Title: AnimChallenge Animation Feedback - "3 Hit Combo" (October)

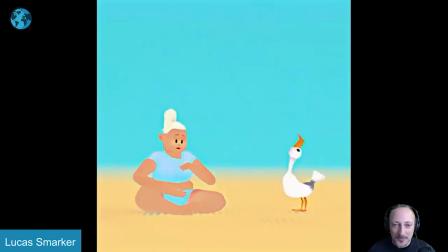[33:01]
the second smack in the face and potentially having a bit of a if you watch her just giving a bit of a faster impact like hold hold hold and like a bigger a faster impact and
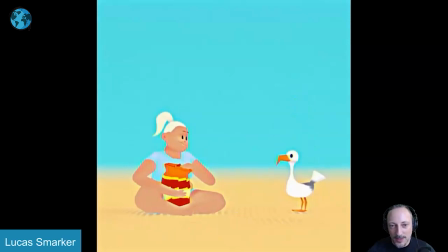[33:17]
kind of recovery that's the only thing that I was watching this here I love again the idea is great here smack into this and i love also that the head goes this way and then goes this way
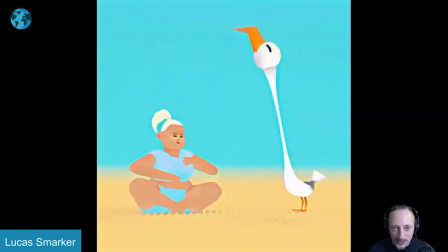[33:31]
it just that just feels slow and labored in terms of the impact and i feel like that would have been a really nice hold hold hold faster faster and then when she does
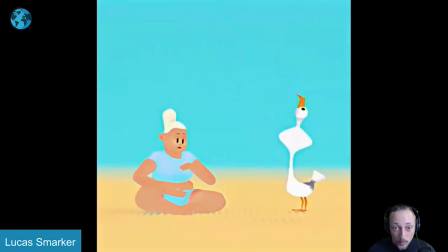[33:43]
this to me it feels like you want to go like what just happened and i know there's a bit of a down down that type of feel of landing left right left or right with a little bounce this way but it would have been kind of fun too to go land and then
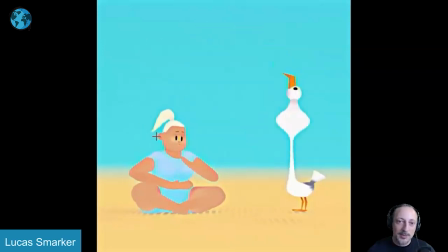[33:59]
where that is happening actually more away from the creature it's like the surprise of whoa what happens and then with that look it wouldn't just be just in the head but it would be a slight adjustment of that body leaning this way screen left and then into this with a slight lean forward
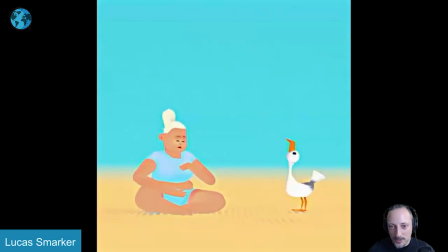[34:17]
ending up in that pose so it's just not so separate again less is more i mean you know stuff is very very stylized and and just separate there and i like how they kind of kind of look at each other at the same time
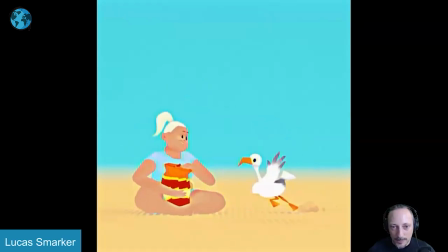[34:30]
i think that's definitely fun and it goes back into a fun loop that's the only thing but again this is more of a stylized really stylized sense of timing and motion and body mechanics it's even like when she gets hit to have a slight stretch on that bag but that's where my more um naturalistic
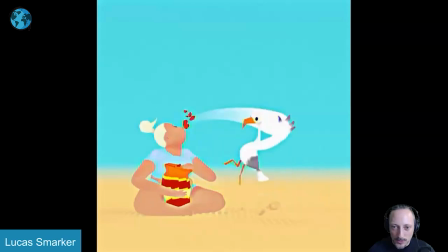[34:48]
sense of animation comes into play that's you know i wouldn't say that's appropriate to hear but i do love this like the poses in the legs are really feeling that watches in real time again you can really see the poses clearly in the legs in the legs which is really cool
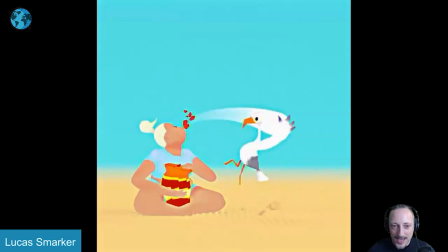[35:04]
giving it enough quick action and tempo there they could have been cute to kind of extend that beak just a bit just for that stretch back but i do love the whole landing and then into that full turn like that's really cool again not like the less is more doesn't mean that it's
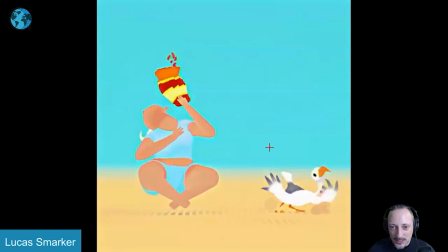[35:24]
badly done it to me it's still really well done that's really nice clean poses really a fun feel with all of this here going into that i don't think i mean it cracks me up i think it's really cool it also has a little into that and i love how it's at that
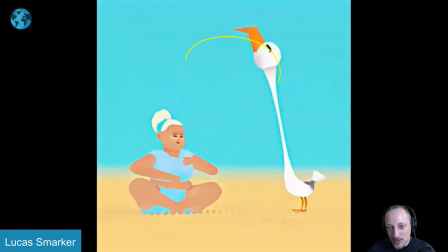[35:40]
i'm done with this i'm not going move anything here because i really want to take the time to go back swallow this and then into and they both kind of go huh like what just happened and then it continues into like a somewhat loop so like little things here and there um nothing
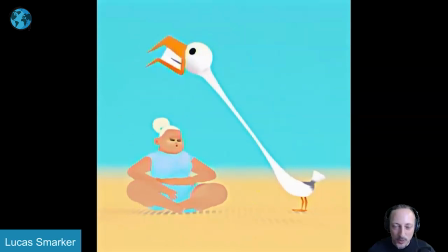[35:57]
crazy it still has a really nice feel and there's something to this where it's almost dream like what just little little things here and there where i i don't know again is this something that i'm doing that type of animation that's out no uh these are just picky things that again might be
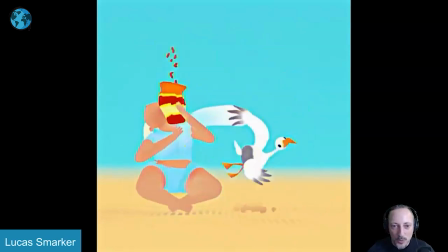[36:14]
you know too much towards the naturalistic where everything has to move and you don't want to have anything you know where nothing is moving but i think this is all totally fine in terms of stylization and separation there you're just little things in body posture and uh on her probably but that's that
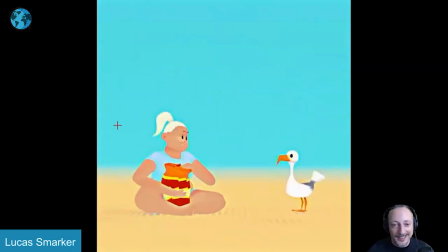[36:31]
i think it's really really cute and really fun uh and i just love that setup of the bird going crazy and grabbing this anyway I'll leave it at that thanks all right let's
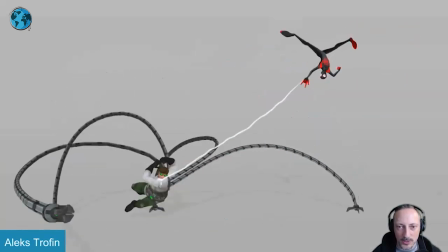[36:42]
watch this one there is no sound except awesomeness visually absolutely fantastic
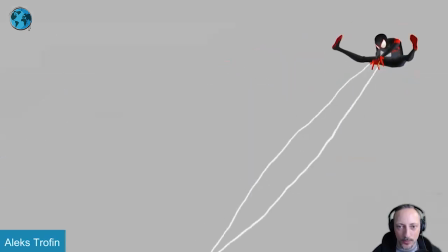[36:47]
it is cool so cool I have to be
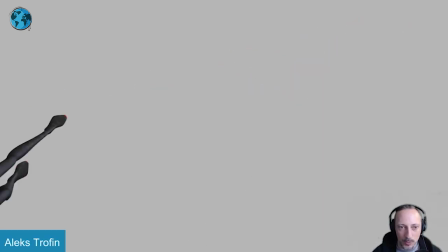[36:53]
honest not much to say about this one but I picked this one just because it is awesome and I wanted to go through that frame by frame because it has a really good flow
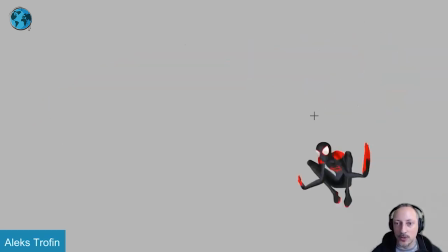[37:02]
in terms of arcs how the character holds and it goes into another arc with keeping silhouette as clean as